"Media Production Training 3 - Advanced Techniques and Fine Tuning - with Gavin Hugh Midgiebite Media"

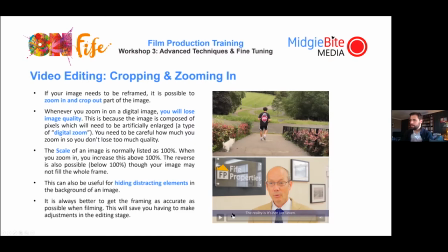(8:15)
So in this one, this is an old video of mine and something I was looking at really frustrated me about it was the the door that's coming through on the right.
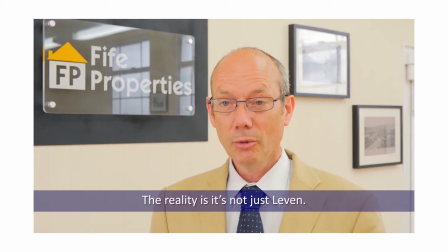(8:21)
So I just took this clip and just zoomed in a little bit and look at the difference it makes.
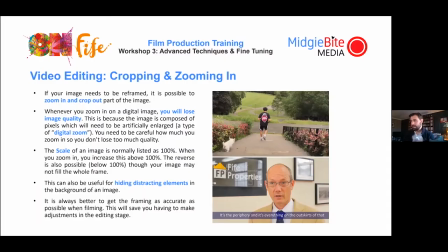(8:29)
A lot less distracting, just because we've managed to zoom in slightly and fill more of that frame.
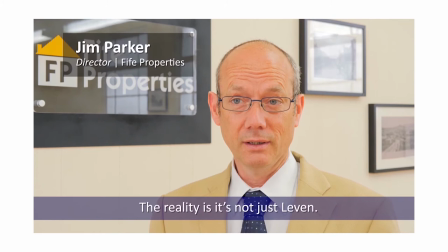(8:34)
So again, just you can see the difference right away. There's a thing on the right here. It's just a little bit distracting. It just catches your eye.
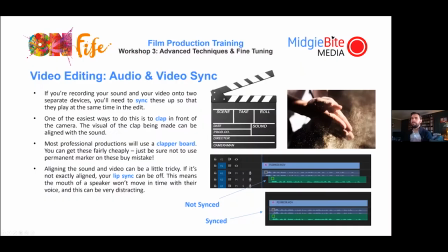(8:39)
It's just, you know, it's in the way. Zooming in, we've got rid of it. Very, very simple way to get rid of that. Okay. So audio and video sync, it's quite important when you're recording your video and your audio if you do this on separate devices you're going to have to sync it up and that just means bring it together so it plays at the same time.
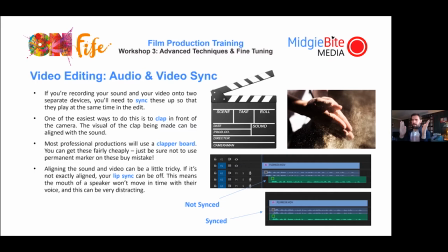(8:55)
One of the easiest ways to do this is just to clap and then when you play the footage back you'll see the clap and you will see on the audio timeline all spike and obviously you then match those bits up.
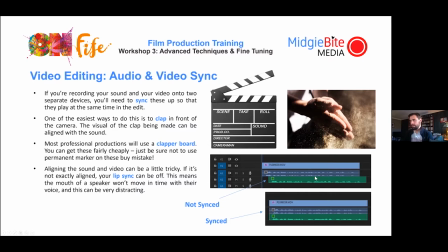(9:09)
You can see here there's sort of like unsynced audio and synced audio you can see it just doesn't align very well so you can obviously kind of match the shape of the audio in terms of the waveform um you can match it there so you would do this for example this blue is
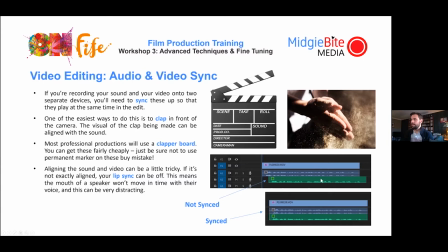(9:23)
the audio that's come straight off the camera the camera's microphone and the green is the audio that has come in from an external recorder and obviously we're going to match those up you would just click it drag it all the rest of it and align it to make it so it's exact the
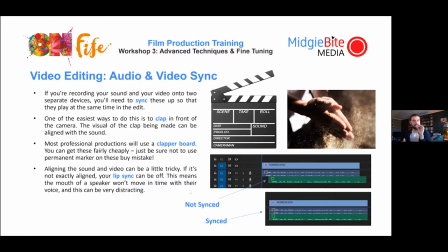(9:38)
only thing you want to do is make sure it's pretty much aligned perfectly because this is awful what we'll do it then obviously lip sync is going to be off people are going to be the mouse are going to be moving at a different rate to the um the actual speech that you can hear so and that could be a bit distracting um it can be a little tricky um to get it right um especially if you don't have an exact
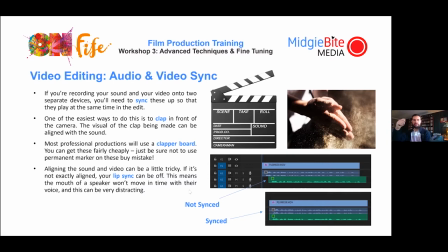(9:56)
clap and that most professional productions will use a clapper board so here i wonder why people in movies have those boards that go lights camera action whatever it's you know clap snap and then they have the snap on it um that's why it's so that they have a visual cue and they have a loud noise so that they can sync it all up so you can actually buy them they're quite cheap you can get like one
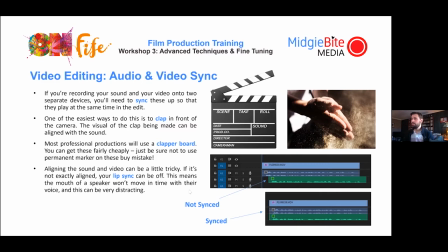(10:16)
on an amazon for a ten or something like that um so you know it's useful to have but simple solution is just to clap
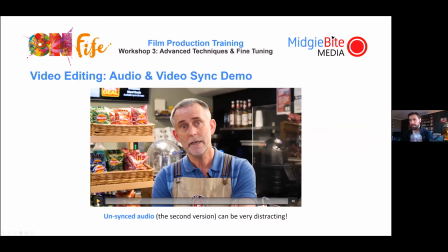(10:22)
um okay here's a demonstration from an old interview where i've basically got one where it's synced and one where it's not synced so take a look it's a lovely
high street um it's a great walk it's a lovely atmosphere it's a lovely high street um it's a great walk it's a lovely
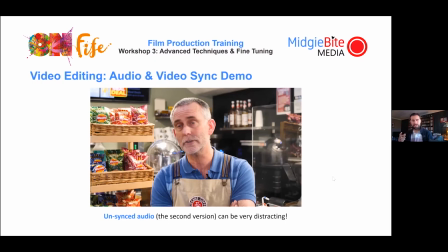(10:38) atmosphere and you see how the second one there it just doesn't look right because the audio is playing at a different rate to the to the voice and it's very
distracting because you're looking at you thinking why isn't his mouth moving at the same rate as his speech so yeah okie
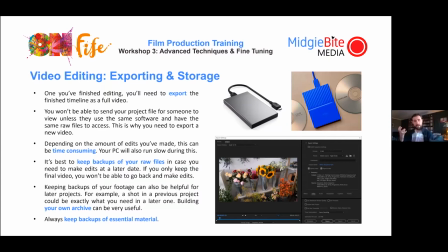(10:51)
doke so um it's probably one of the final things on video editing before we move on more kind of advanced stuff um once you finish the video editing um you're gonna have to export the video as a full video so and what this means is um your project file is just loads of raw clips and then what you need to do is um turn those raw clips into a video file in its own right
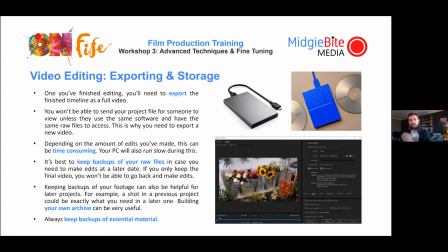(11:10)
so if you send someone the project file, they can't watch the video because the project file is referencing other video files and it can't see, you know, the person on the other end doesn't have access to those. So the project file is just going to be effectively empty and just say, quips missing, quips missing, quips missing.
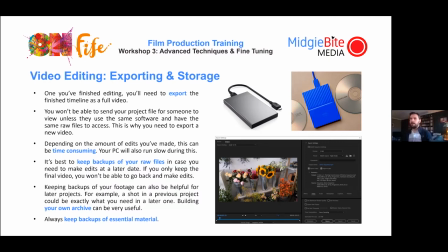(11:28)
So you need to export it so it's its own video file in its own right. So you do that. There's different options. You'll just mostly go file, export, et cetera, depending on the software. It can be a little bit time consuming.